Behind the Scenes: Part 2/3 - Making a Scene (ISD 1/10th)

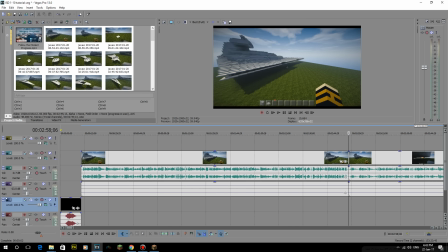I'll be showing you guys a little bit of the editing process as well. Yeah, see, the media is there.
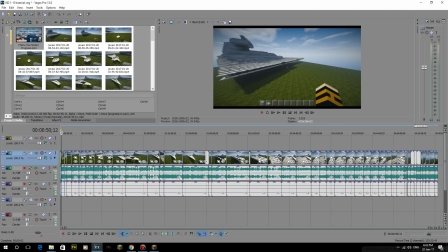I just was struggling with it then. But if I just grab all of this, and I usually move it along quite a couple minutes,
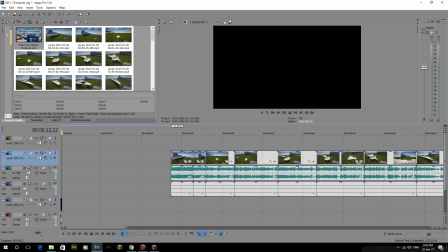and then I get like this bit where it's just one continuous stream, and then a bit that isn't.
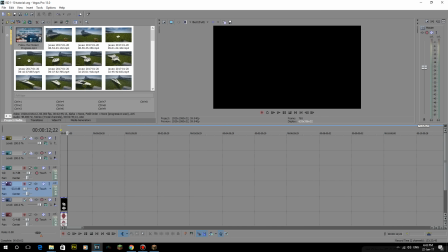But if we just save that for now, because we need to put in the intro, we need to decide the music that we got for the intro, because we've got, you know, bits of free music.
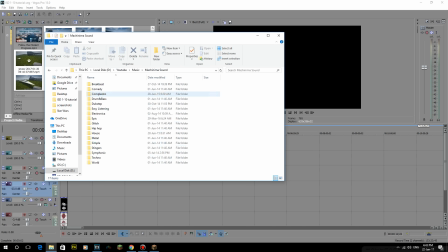So in my music, these are all the like free ones, stuff like Machinima Sound, and I've just taken a good chunk of them. I've got them all in here. Stuff as well, like Incompetech as well. And I've just got like templates to put my videos for all the music, so that's the way that I do it.
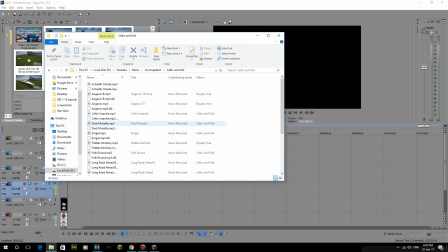I just grab a couple of them, like I've got some Native American ones if I ever get into that. Celtic and Folk, you guys might notice that from the Hobbit series, I use a lot of those ones.
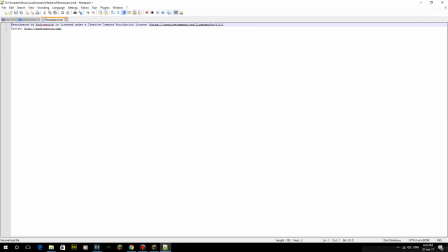Audio Nautics, what was this one? This was to do with, there you go. So like sometimes I do this with the license, and I'll put that in there. That's because that's one I haven't used before, so yeah, it's pretty cool. What's that for?
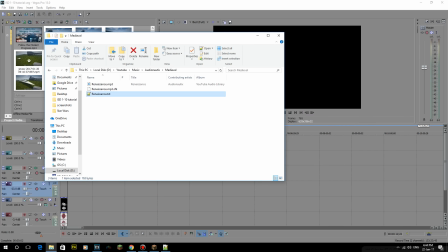Well, that's a different type of settings, and that's just a, you know, thing, random stuff. So yeah, that's what I usually do, so literally just save that, leave that.
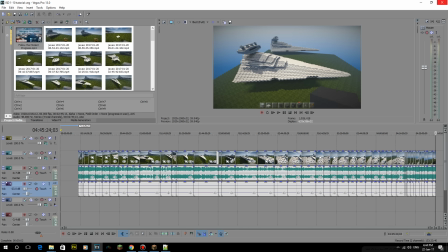That's my 4.5 that I'm going to be working on today or this evening. So if we close that.
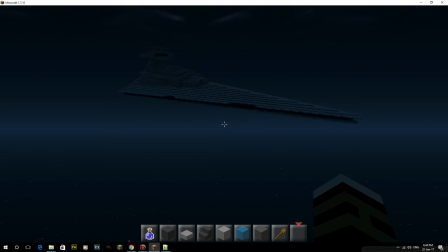Right, we need to get a good thing. So what I use for this, what's the mod I use for this?
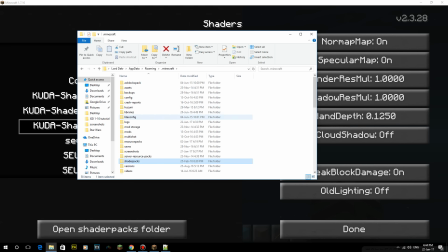Let me have a look. I'm going to open up the shader pack folder. The mod I use for this is called Camera Studio.
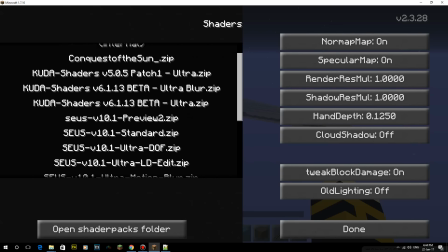There you go. So because I'm on 1. Damn it, just change that. Ah! Because I'm on 1.
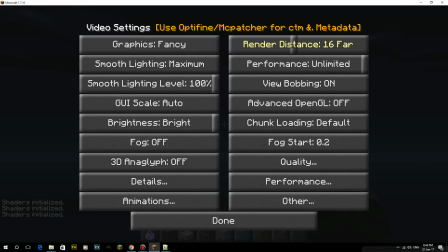I need to make sure my video settings is on far 1.7 for it. I can use, you know, Camera Studio.
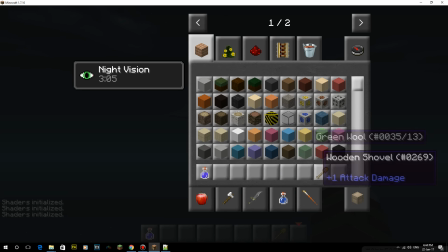Oh, there's a couple things I need, which is like invisibility, which means my character doesn't get seen.
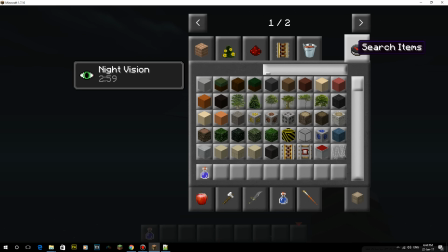I'll show you just a little bit of this. Where is it? I can't even find it, so let's just... All I need is that one.
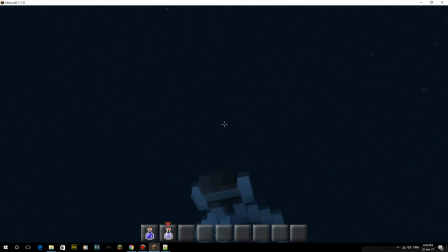So I got the night potion, night vision one, but I don't really need it. This guy is moving. Really creepy as well.
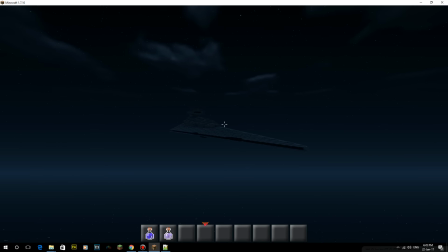How's moving? This is not going to have a Death Star in the background. That's any problem. Right, so I need to find out where I want my my first shot from.
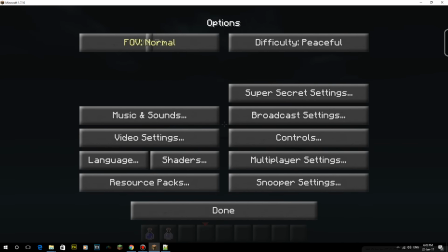And that is difficult to figure out. I don't even know if I want... I might want it on normal as well for this one.
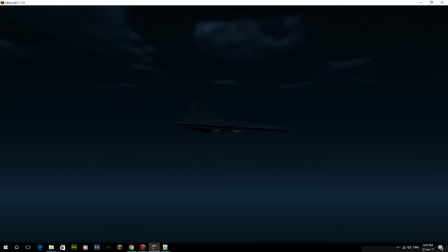Because otherwise, with it being such a big build, it doesn't quite look right. So I want it to make it look like it's far away.
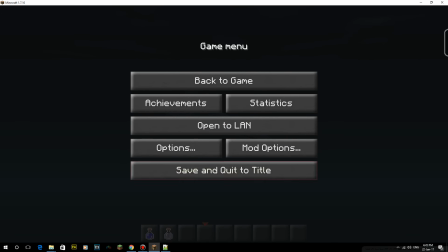And I don't actually think... I'm looking at it. It looks a little bit lonely as well. So I'm going to do some other stuff.
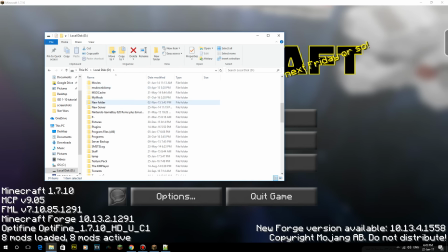So I'm going to move away from this bit here. And the thing about this is I can do it at any time. But I always do it before recording because...
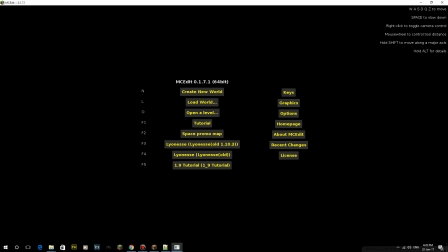You might as not before recording, before editing, because then it's all there, then it's all sorted.
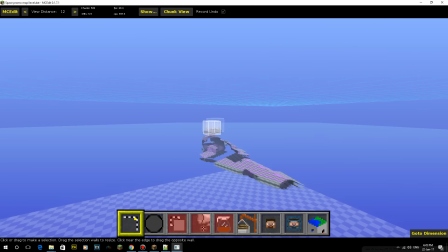So I might do. It's bringing a couple of TIE fighters.
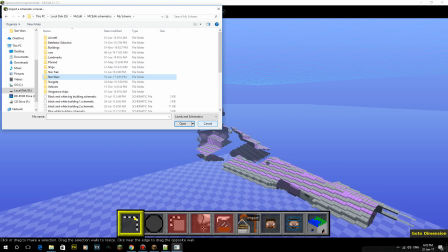It just looks too alone. I might bring in another one of it as well, maybe. So we get two of them.
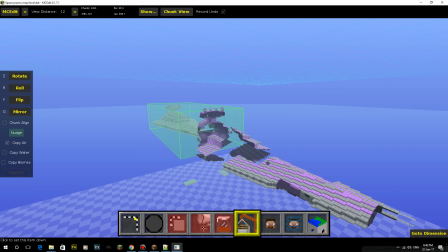That look cool. There we go. Right. So if we, yeah, we'll have to, you know, do all that stuff with it, but it doesn't matter.
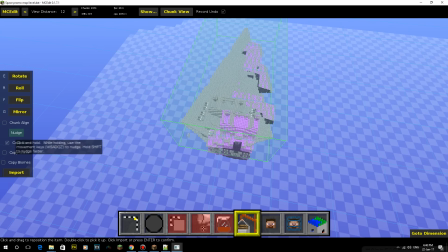So I'm gonna bring in another one. Don't need to copy the air. Just bringing it over here, go back quite a bit, and also go up.
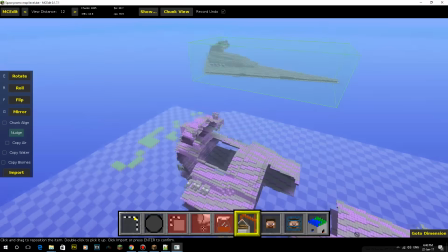So then when we get that first shot, it'll be, there we go, so it's not quite in the background yet.
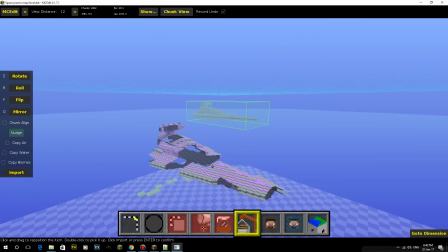It might just be able to see it, I don't know. That looks okay. Right, so put that in there.
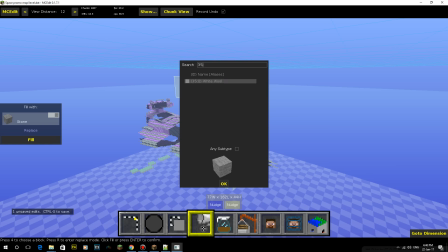We'll do the two different types of replace, so 35, come on, 7 to 159, come on, 7.
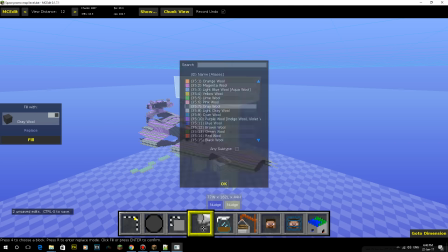And then we'll do the other way around to replace that. Switch that around, and then we'll switch it the other way, where it's 35 colon 8 to 159 colon 8.
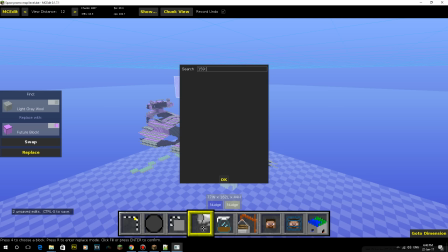Like that.
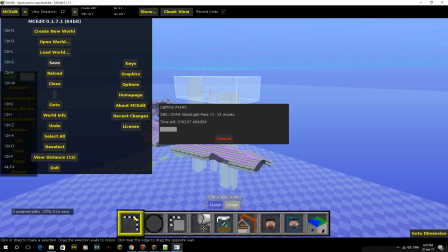There we go. Okay, so we'll just save that, because it's quite big. Whenever I do anything big, I always save.
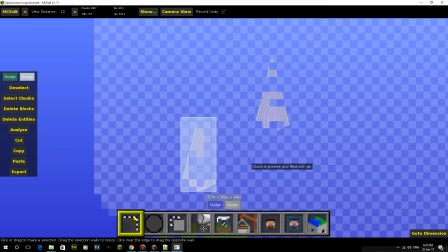Now, if I've gone to chunk view, you should be able to see it. It has to kind of, like, load it.
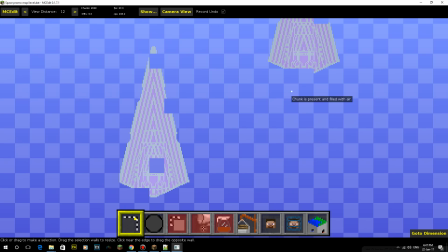It's a bit weird with the...